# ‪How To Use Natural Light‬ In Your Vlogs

I hope that's good. Yes. What is up everyone? Cornelius Franklin here and today we are keeping with the theme of going through those things that every beginner filmmaker should know and today we're looking at lighting.
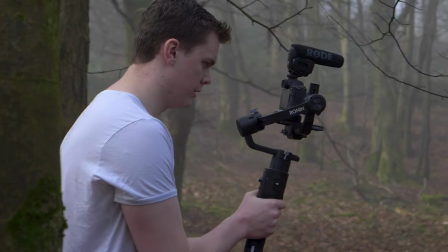If you're new around here we have videos coming out every single week on different creative topics and a couple of weeks ago I released a video with a list of things that every beginner filmmakers should know and last week I released the first one in that list which was sound and today we're looking at the second one which was lighting so let's get started oh yeah and if you're new consider hitting that subscribe button in keeping with the theme of the previous videos we're not going to be talking about complicated lighting setups but we're talking about natural light and how to get the most out of that so the first thing that pretty much everybody will tell you about filming with natural light is go when the lighting is at its best aka sunrise sunset when you have got that beautiful golden hour and the light then is absolutely amazing but not everybody can go out and film at that time of day lots of what happens if you're shooting like vlog style content is actually during the midday when the light is not so great and looks kind of a bit flat so today we're going to talk about how you can get the best lighting in that sort of situation.
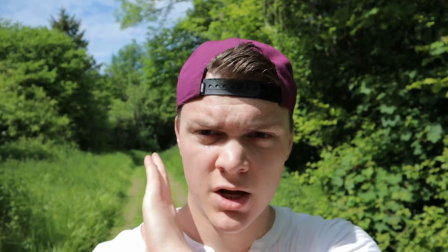1:32 So this lighting is pretty horrible that is because the Sun's up there no diffusion no nothing and the Sun is a
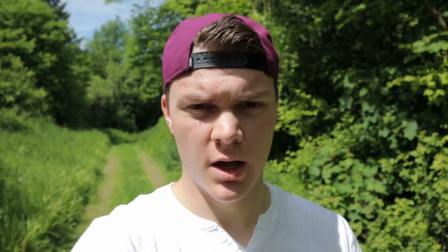1:38 pretty bright light source so we're getting some horribly harsh shadows but let's just make a slight change.
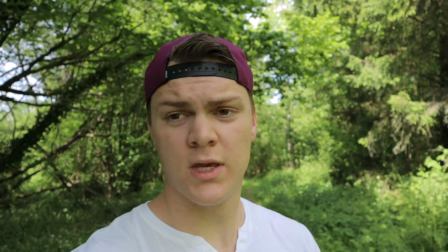1:44 So the only change we have made is we've walked what 10 meters
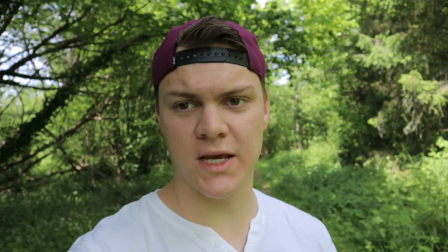1:49 further down the path and we found a section where the trees actually cast
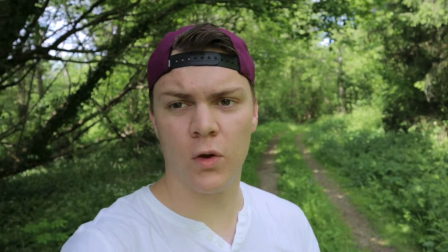1:53 some shade on the floor and we're actually stood in shade
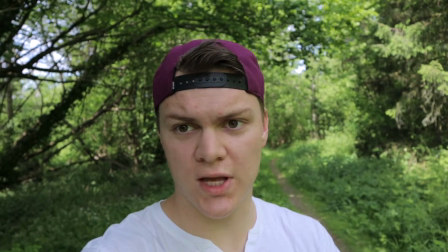1:58 you don't actually have to use trees you could just stand behind a building or anything like
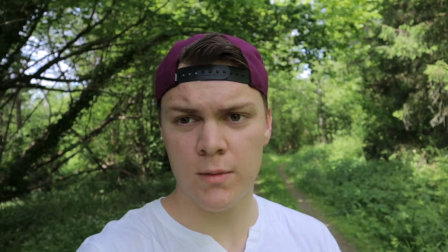2:02 that and all that is going to do is going to give a little bit of diffusion between you and the Sun and also add in some bounce light from
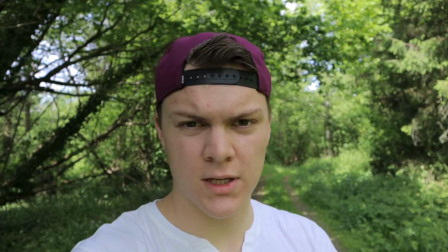2:10 objects over to the side it's kind of fill in some of that shadow if you're shooting in a woods you have to be careful
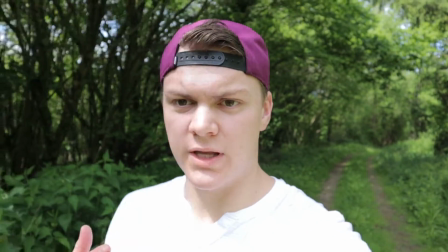2:16 because if you're walking then you're gonna get these sort of streaky light sources just stepped out of the shade there which
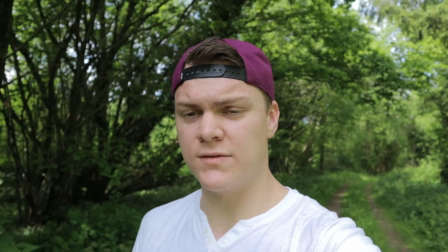2:23 well they basically are where there's gaps in the leaves and the light's just coming through really strong so you just need to be careful of that.
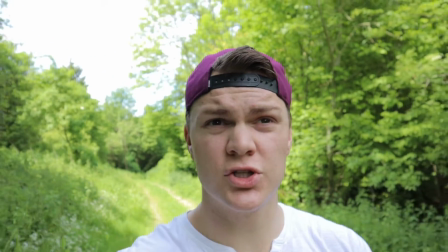2:32 So the next thing you can do is just go out on a slightly overcast day then you're just using the clouds as a gigantic diffuser which
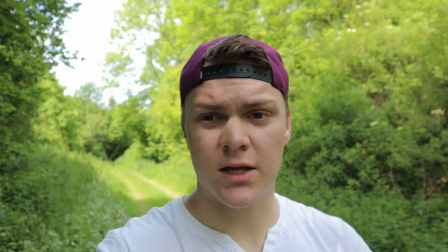2:40 is just gonna make that sunlight nice and soft and with soft light it makes it a lot easier to do videos like this where you're walking talking
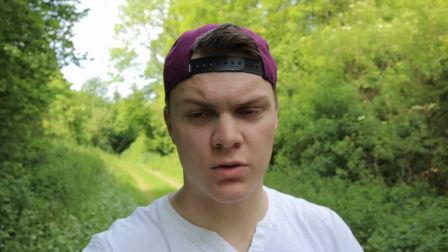2:48 to the camera making sort of vlog style videos.
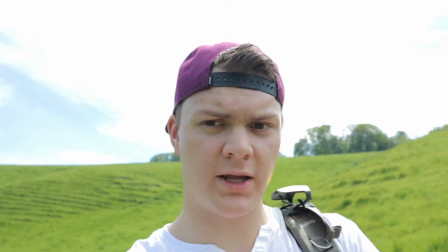2:51 If there is no shade to give you some soft light then backlit kind of like this got the Sun actually behind us because if I were to turn the shot round right now
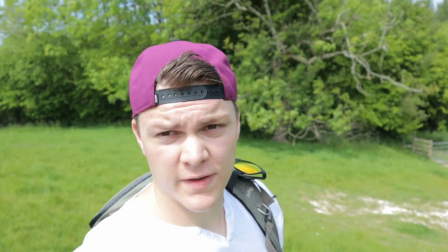3:00 I am now squinting and we've got horrible shadows on my face but backlit much much better or if you're filming
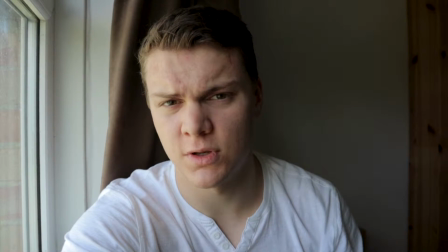3:09 indoors just like go next to a window nice smooth soft light easy so the thing you need to think about when kind of YouTube filmmaking is time of the day if you can go shoot at golden hour because it's going to be a lot better especially if you're thinking about shooting a lot of cinematic b-roll type clips and the other thing is diffusion yes you could use bounces and kind of the second one is diffusion yes you could use a bounce and kind of bounce light to kind of brighten up the shadows and stuff like that but honestly if you're making YouTube videos and stuff like that the likelihood that you're to carry around a bounce with you is slim to none especially if you're doing like a fast-paced vlog or just going out and making a video documentary anything where it's kind of run and gun you're just not going to bring all of that stuff to do complicated lighting setups